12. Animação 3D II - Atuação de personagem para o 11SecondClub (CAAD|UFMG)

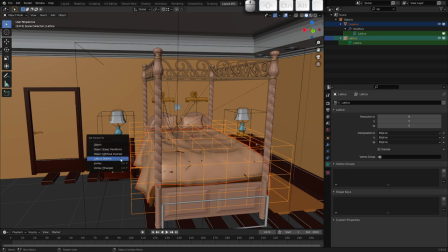(20:30)
Agora sim, eu venho aqui e crio a deformação do LED novamente, ele vai funcionar corretamente.
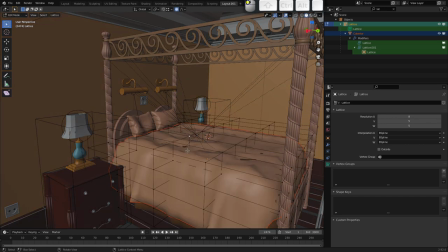(20:38)
E ao fazer isso, eu posso agora entrar no Edit Mode desse LED e selecionar partes,
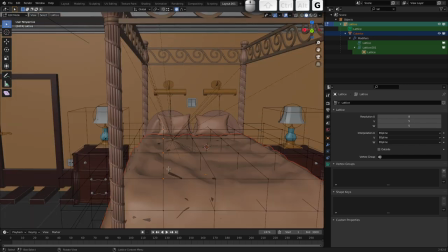(20:45)
por exemplo, e movê-lo aqui para cima
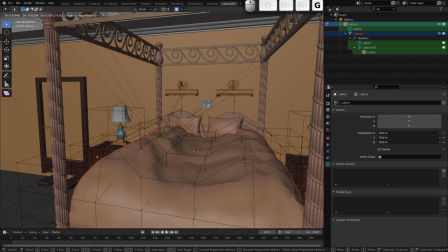(20:51)
na região onde eu vou ter os personagens.
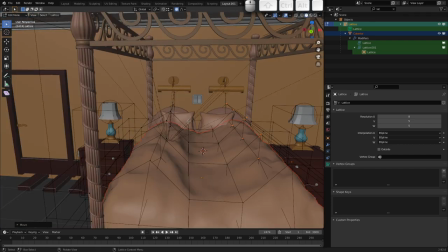(20:54)
Então eu posso dar a entender que eu tenho alguém aqui debaixo desse cobertor.
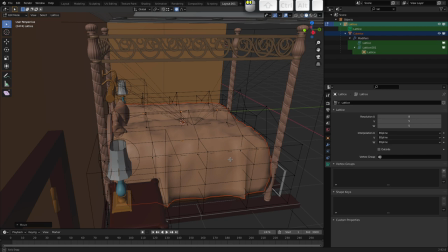(21:02)
Então também peguei os vértices de cá e trouxe
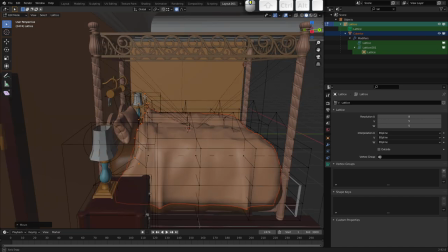(21:09)
para cá de modo a dar essa sensação de que a coberta do lado de cá ela já está dobrada, né?
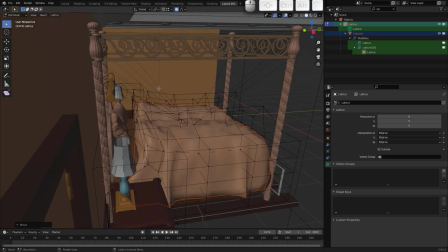(21:19)
Então eu fiz isso aqui algumas vezes, salvei a minha cena e voltei para o meu arquivo de cena, onde eu fiz a importação, o link desse objeto aqui.
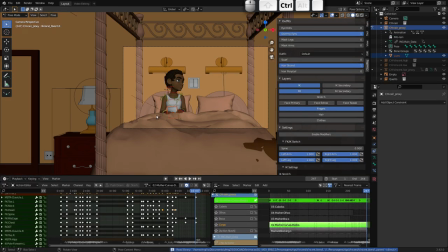(21:32)
Então,
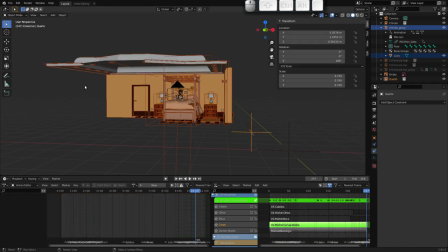(21:35)
é um objeto que eu chamei de quarto, eu só agrupei tudo em uma collection e vim aqui no File, Link, e naveguei até a minha cena.
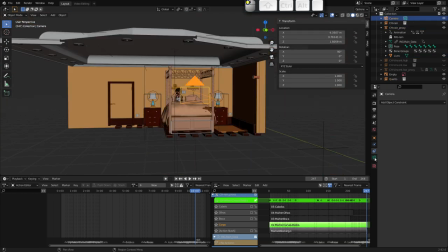(21:46)
Posicionei a minha câmera, tá, com uma distância focal bem diferente dos 50, que vem por padrão.
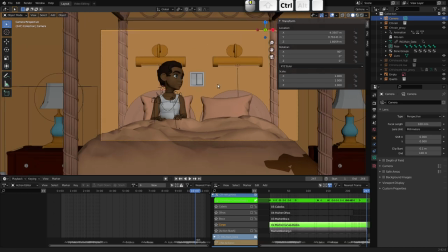(21:55)
Coloquei como 100, porque daí isso aqui me permite fazer esse enquadramento aqui sem distorcer muito os personagens.
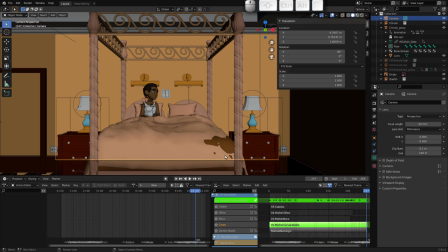(22:01)
Se eu mantivesse aqui o 50, eu teria que
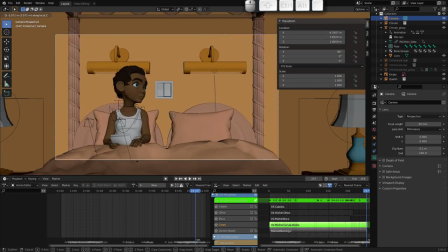(22:08)
colocar essa cena muito mais próxima aqui e os personagens já ficariam um pouquinho mais distorcidos.
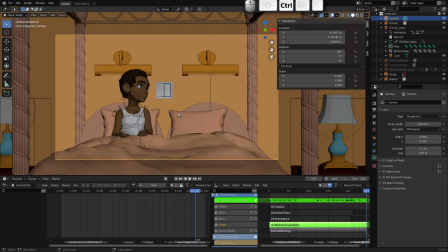(22:16)
Então, eu prefiro o resultado aqui com uma outra distância focal.
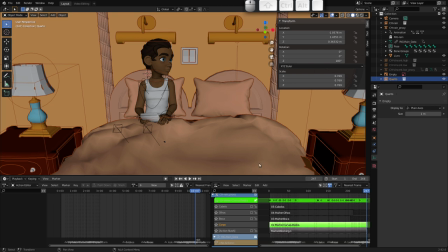(22:26)
Então, em seguida, ao entrar aqui nas... Deixa eu selecionar aqui o rig novamente.
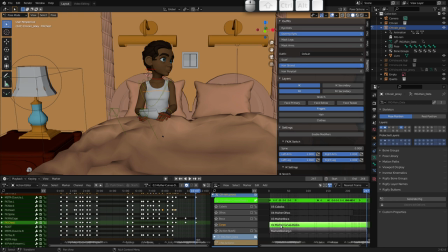(22:34)
Ao selecionar o rig da Rain, a gente tem aqui agora a interpolação dessa nossa cena.
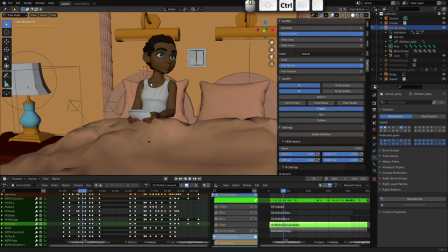(22:44)
E vocês podem perceber que a minha cena está pesada, então eu tive que alternar a visualização do objeto.
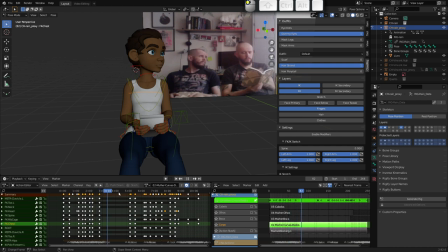(22:53)
Então, boa parte da animação eu fiz aqui sem o cenário, eu só posicionei a Rain e fiz isso aqui. E quando eu precisava de alguma interação com o cenário, no caso, a modificação, né, a mão dela sobre o cobertor, eu
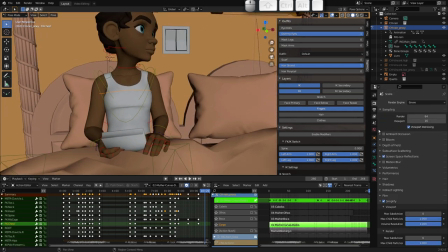(23:11)
ligo a referência e venho aqui e vou desligar uma propriedade que eu tinha habilitado aqui, o que é o Simplify. É aqui na primeira aba, nós temos a opção de simplificar, que ela é utilizada para reduzir o número de polígonos da cena, porque senão ela vai ficar muito pesada.
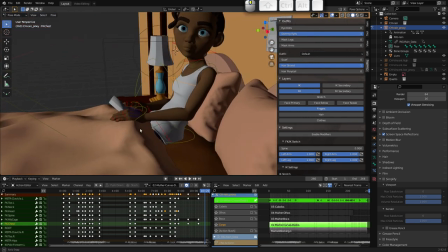(23:29)
Mas aqui, por exemplo, onde há essa interação, eu preciso dessa suavização.
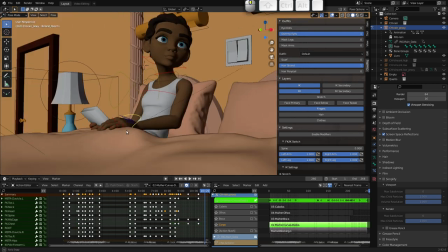(23:34)
Posicionei aqui os dedos e a mão da Rain para ficar repousado sobre a coberta.
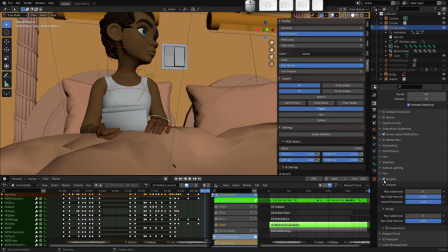(23:42)
Uma vez que eu fiquei satisfeito, eu ligo novamente o Simplify para que eu consiga navegar na minha cena com mais leveza.
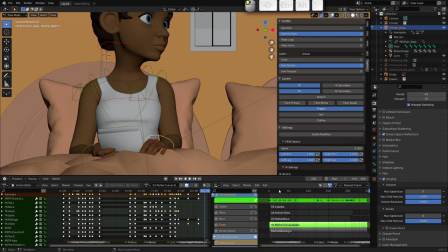(23:52)
Então, depois de fazer o posicionamento aqui do corpo dela,
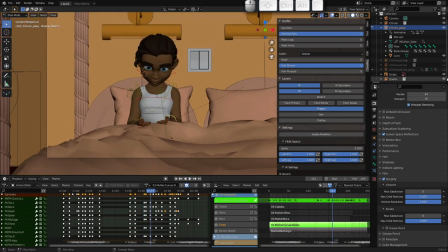(23:59)
sempre tentando deixar muito próximo da minha referência,
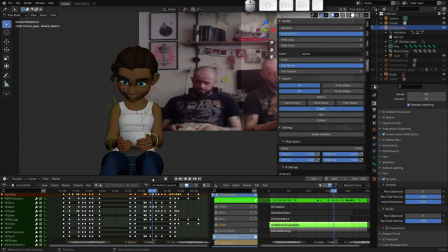(24:05)
depois que eu fiz isso aqui, eu deixei mudo, inclusive, a minha cena. Eu coloquei numa posição aqui em que ela estivesse olhando para frente e daí eu desabilitei
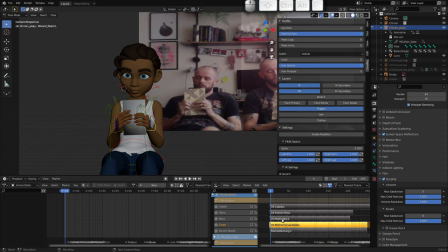(24:20)
essa trilha de animação e criei uma nova action, que é a action que eu usei para a boca da personagem.
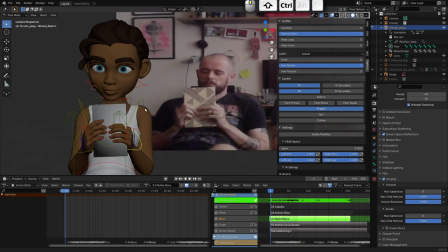(24:28)
E aqui eu cuidei apenas da sincronia labial,
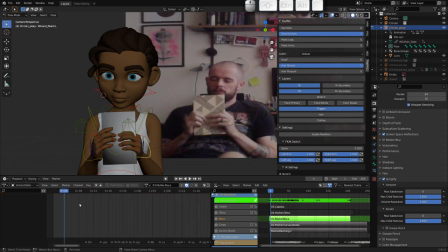(24:32)
já utilizando a separação dos fonemas que eu já havia criado. Então aqui nós temos...